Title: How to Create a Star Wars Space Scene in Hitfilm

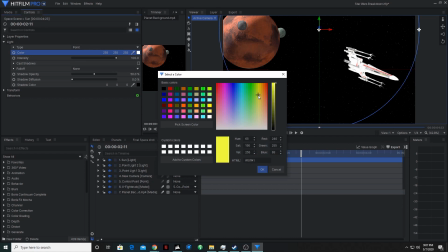498s
We'll go up to light. And I'm going to change this to a very slight yellow color.
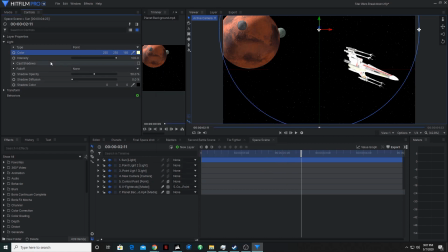Then under position, I'll change it again.
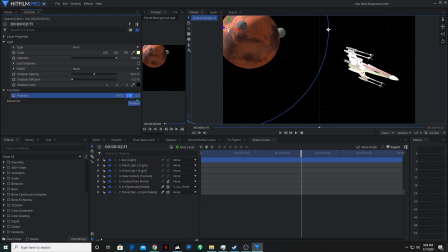Okay, so then let's add a light from the planet, because if there's this big planet, you would expect it to be casting some light or reflecting some light onto the spaceship.
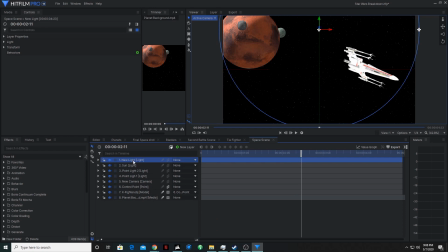540s
So we'll go layer, light, rename this to planet. We'll make this one a directional light.
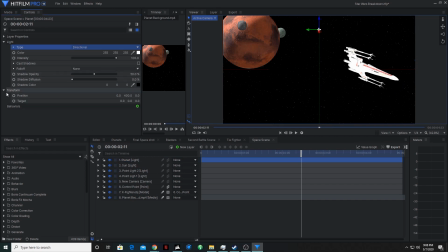558s
Go to transform.
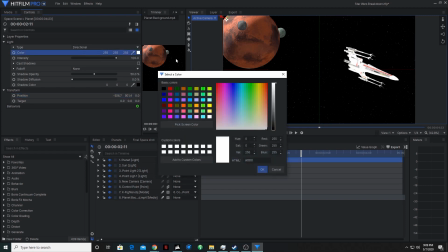566s
The same. And we will change this to more of a brownish color.
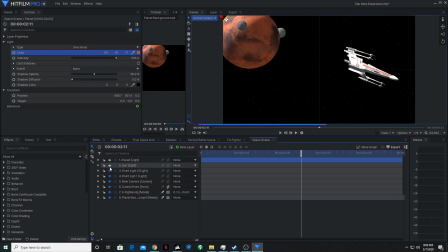579s
Okay, so now if we turn each light off, we can kind of see what each of them are doing.
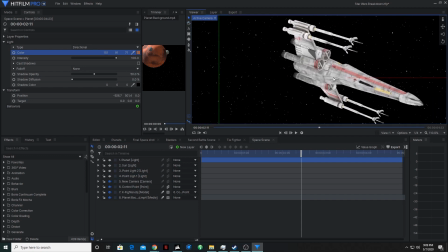586s
So without any lights, it's very flat. It doesn't have much of a texture to it. If we turn on this light, it's casting from the planet. This is the sun. bit overexposed, like something if it was being cast directly from the sun might be.
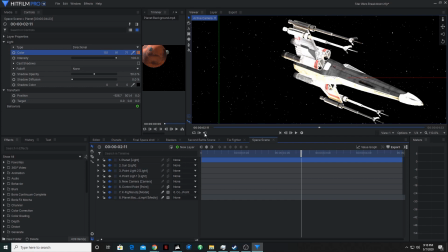606s
A point light just to kind of brighten up the rest of the ship, and then another point light.
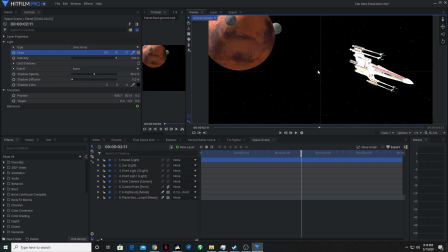618s
Okay, so the last thing we have to do for this ship is we will add motion blur so that when it's zooming by the camera, it looks like it's actually in motion and not just a still frame
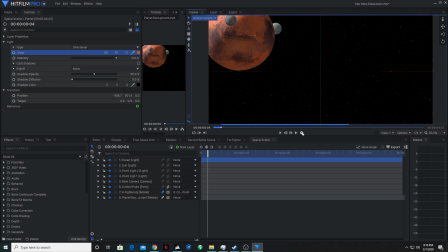634s
every 1/24th of a second. So if I pre-render this, we will see what it looks like.
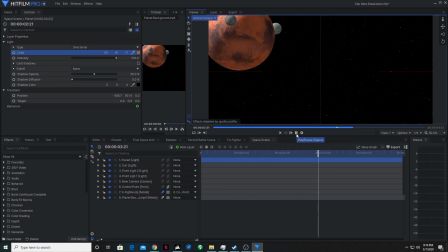And yeah, that's basically the process. You would just repeat everything for the TIE fighter.
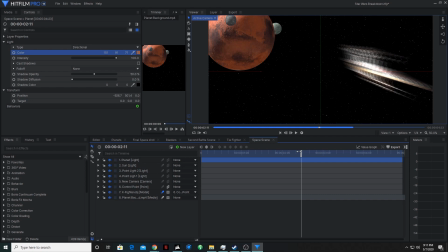666s
You wouldn't have to add all the lights in again because it's already in the scene. You would just import the 3D model, animate it however you like, and then you have a space scene.
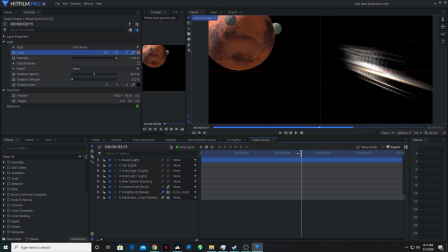678s
So yeah, once again, I'll leave a link down in the description to where you can find these great 3D models on videocopilot.com. I'll leave a couple links down in the description as well for other videos that go over animation in Hitfilm a little bit more,
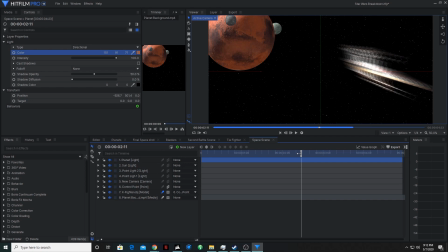695s
and just some other helpful videos. And yeah, thank you for watching this episode of Pulled Pin Productions.
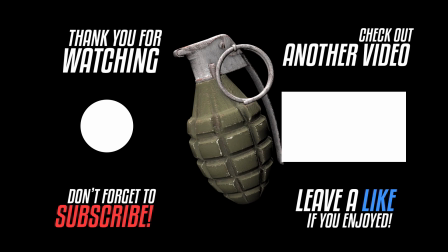702s
Don't forget to like and subscribe, and see you next time.